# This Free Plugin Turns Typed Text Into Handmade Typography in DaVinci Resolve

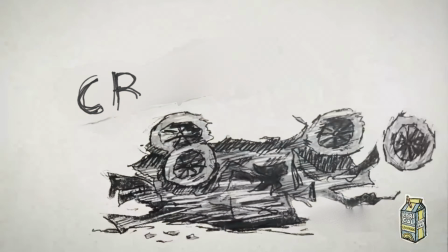0s
you want these magazine cutout and hand-drawn text effects without placing a single keyframe?
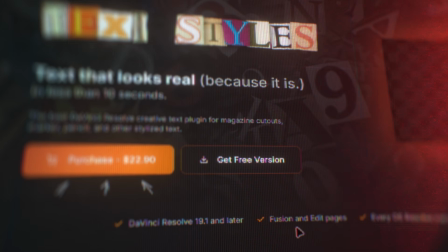4s
Well, here's how to make them in DaVinci Resolve for free. First, download my free Text Styles plugin, link in the description.
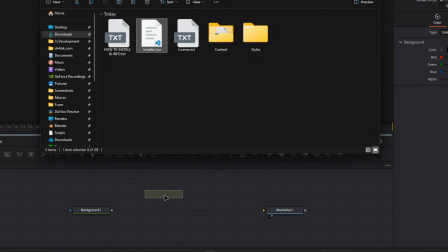11s
Once it's ready, drag the installer file straight into the Fusion page, click OK, and restart Resolve.
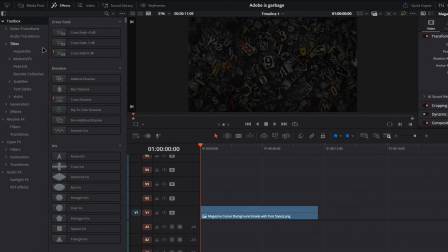17s
Then open your project. Open the Effects panel, then go to Titles, and drag Text Styles onto your timeline.
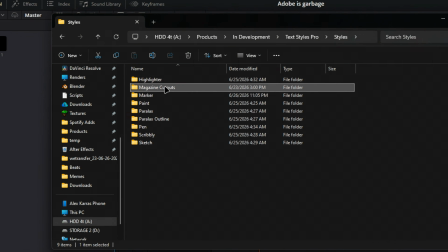24s
Now you need a style to feed it. Open the Styles folder that comes with Text Styles, pick one, and drop it into your media pool.
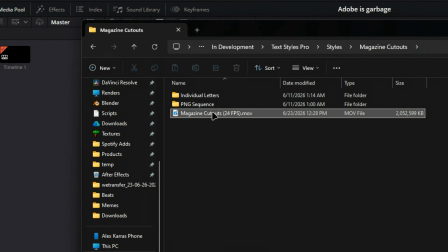31s
The image sequence works on any frame rate. If you want the video file but you don't edit on 24 frames per second,
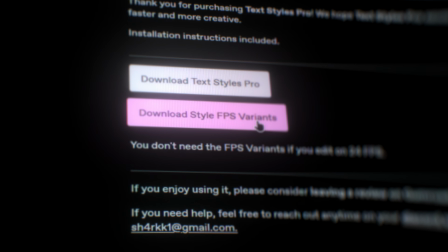37s
use the FPS variants from the separate download you get on checkout in case you got the Pro version.
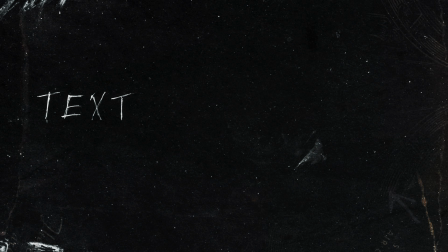43s
It's worth mentioning that Text Styles Pro comes with over
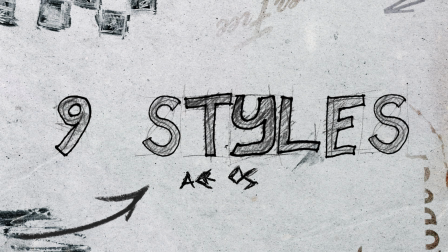46s
1,800 character variations across 9 styles that all together are over 30 gigabytes.
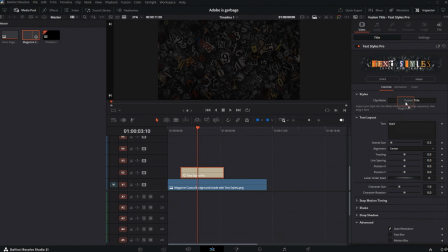52s
Once imported, drag your style onto the plugin. Now just type. There you go.
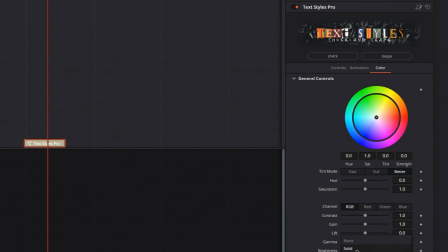57s
But before you go, let me explain the controls in the inspector so you know the full power of this plugin.
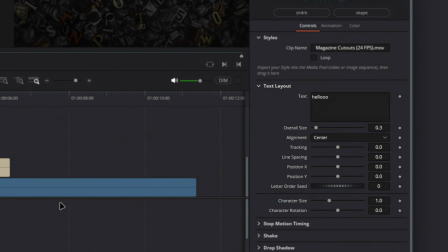62s
These are basic text layout controls. They're very self-explanatory. Letter order seed sets which letter sits on top when your text overlaps.
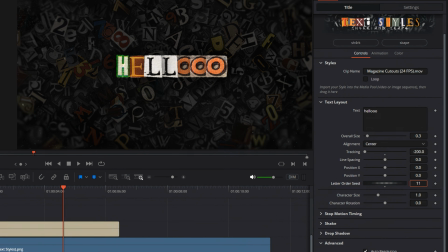70s
Shuffle it until the stacking looks right for you. This is really important when you're using drop shadow in per letter mode.
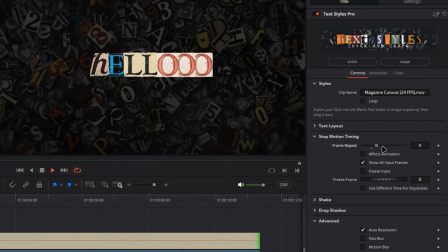76s
I'll tell you about that later. Frame repeat is how many frames each texture holds before it changes.
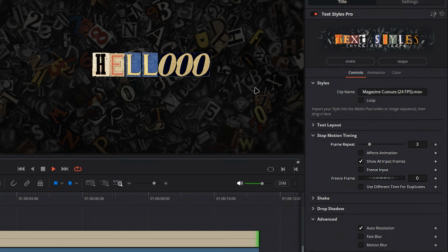82s
That's what gives it the stop-motion hand-animated feel. If you don't want it to animate at all, set it to freeze input.
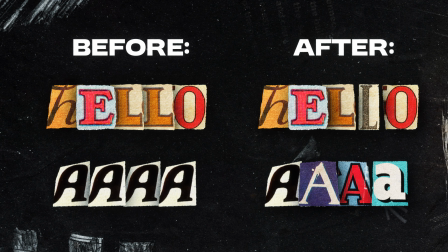88s
Now here's the setting most people skip. Most stylized text reuses the exact same shape every time a letter repeats, and that's what makes it look fake and cheap.
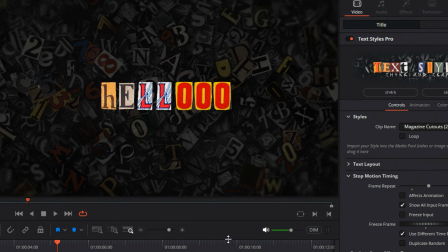97s
To fix that, enable Use Different Time for duplicates, and every repeated letter pulls a different texture.
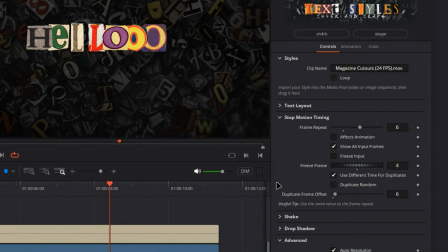102s
Set the offset to match your frame repeat so it animates at the same time. That's why it looks so real instead of looking like a font.
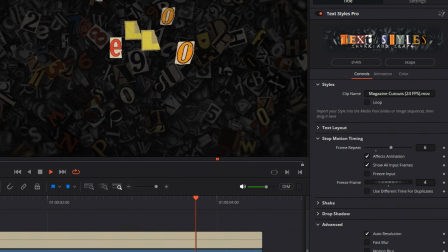109s
Effects Animation ties your movement to those texture changes. It makes your animation look like stop motion instead of running smooth.
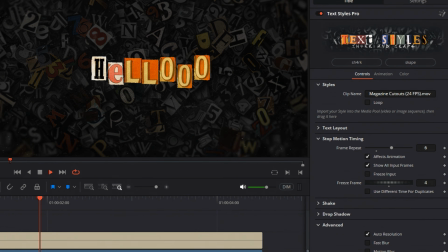117s
If your animation ever looks choppy, that's the setting causing it. Turn it off if you don't want it.
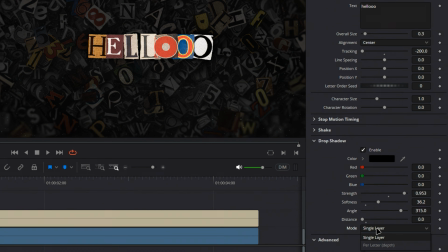122s
To add depth, turn on drop shadow. Set it to per letter when your letters sit close together to add more realistic depth.
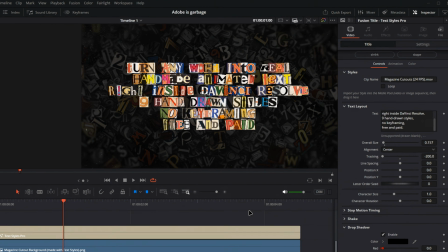129s
Don't run per letter shadow on long paragraphs though, since it gets heavy and can crash your Resolve.
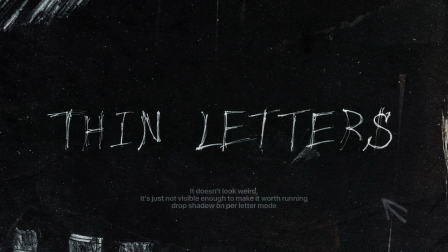134s
It also works best on thick letters. On thinner ones, it can look weird. Now the animation.
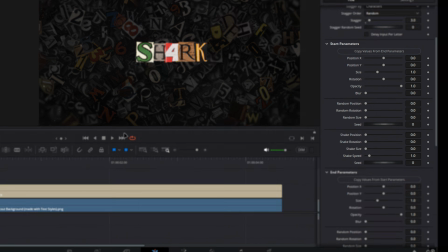139s
Text Styles runs on 2 values, a start and an end.
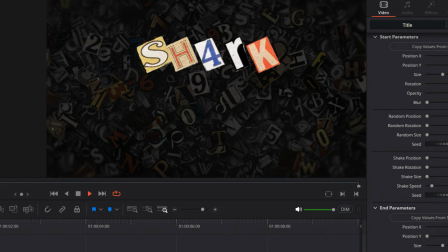142s
Set where you want the text to start and end, and the plugin builds every frame in between without placing a single keyframe.
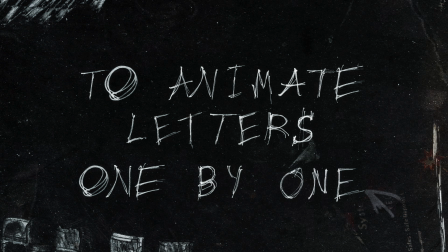149s
To animate letters one by one, use the Stagger controls.
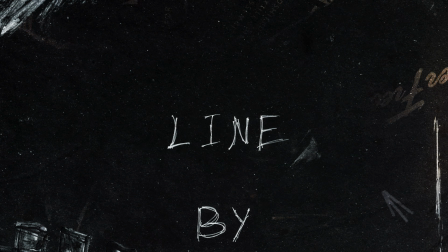152s
There are options for character by character, word by word, or line by line animation in forward, reverse, or random order.
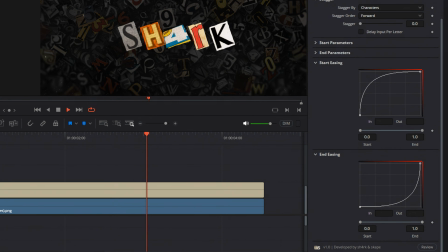159s
The Spline Editor graph controls how that motion feels. The one thing that trips people up is the start and end range.
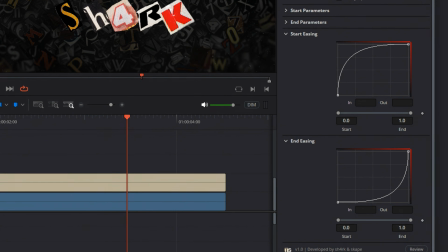166s
That controls where in your clip the easing happens.
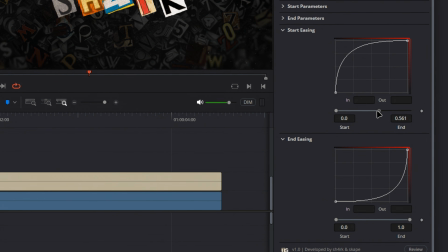169s
The most common thing to do with these is to make the start animation end sooner and the end animation start later.
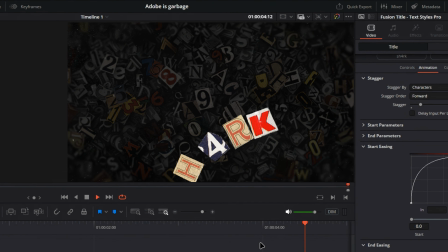175s
One little trick you should know is that if your last letters don't finish their animation due to the stagger delay, drag the end slightly to the left until they all finish.
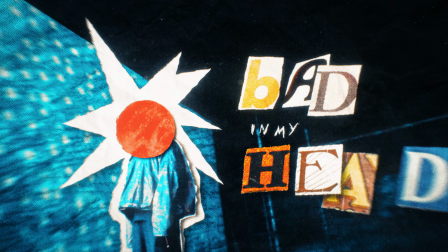183s
What you're doing here is building a full letter-by-letter animation without touching a single keyframe.
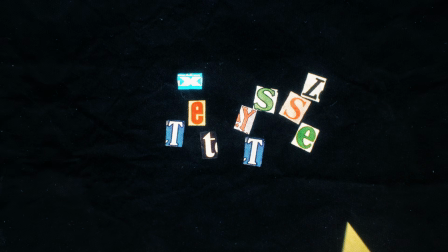188s
The plugin does all the heavy lifting for you, so you can let your creativity take control and make good-looking text for your edits,
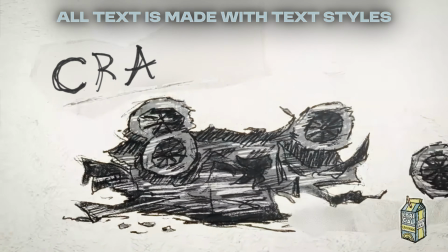195s
whether that's cinematic documentaries, music videos, collages, or just mixed media animations.
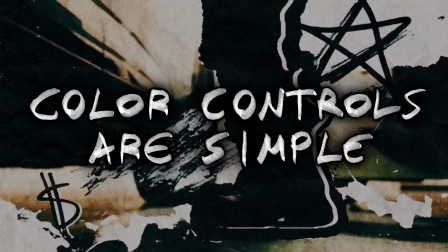201s
The color controls are simple. Play with them and you'll figure them out.
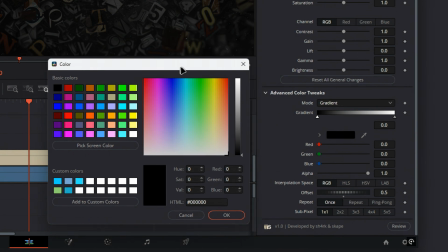204s
The most useful one is probably the gradient mode, which lets you recolor everything down to the smallest detail. That's it. Let me know what you think down below. Link in the description.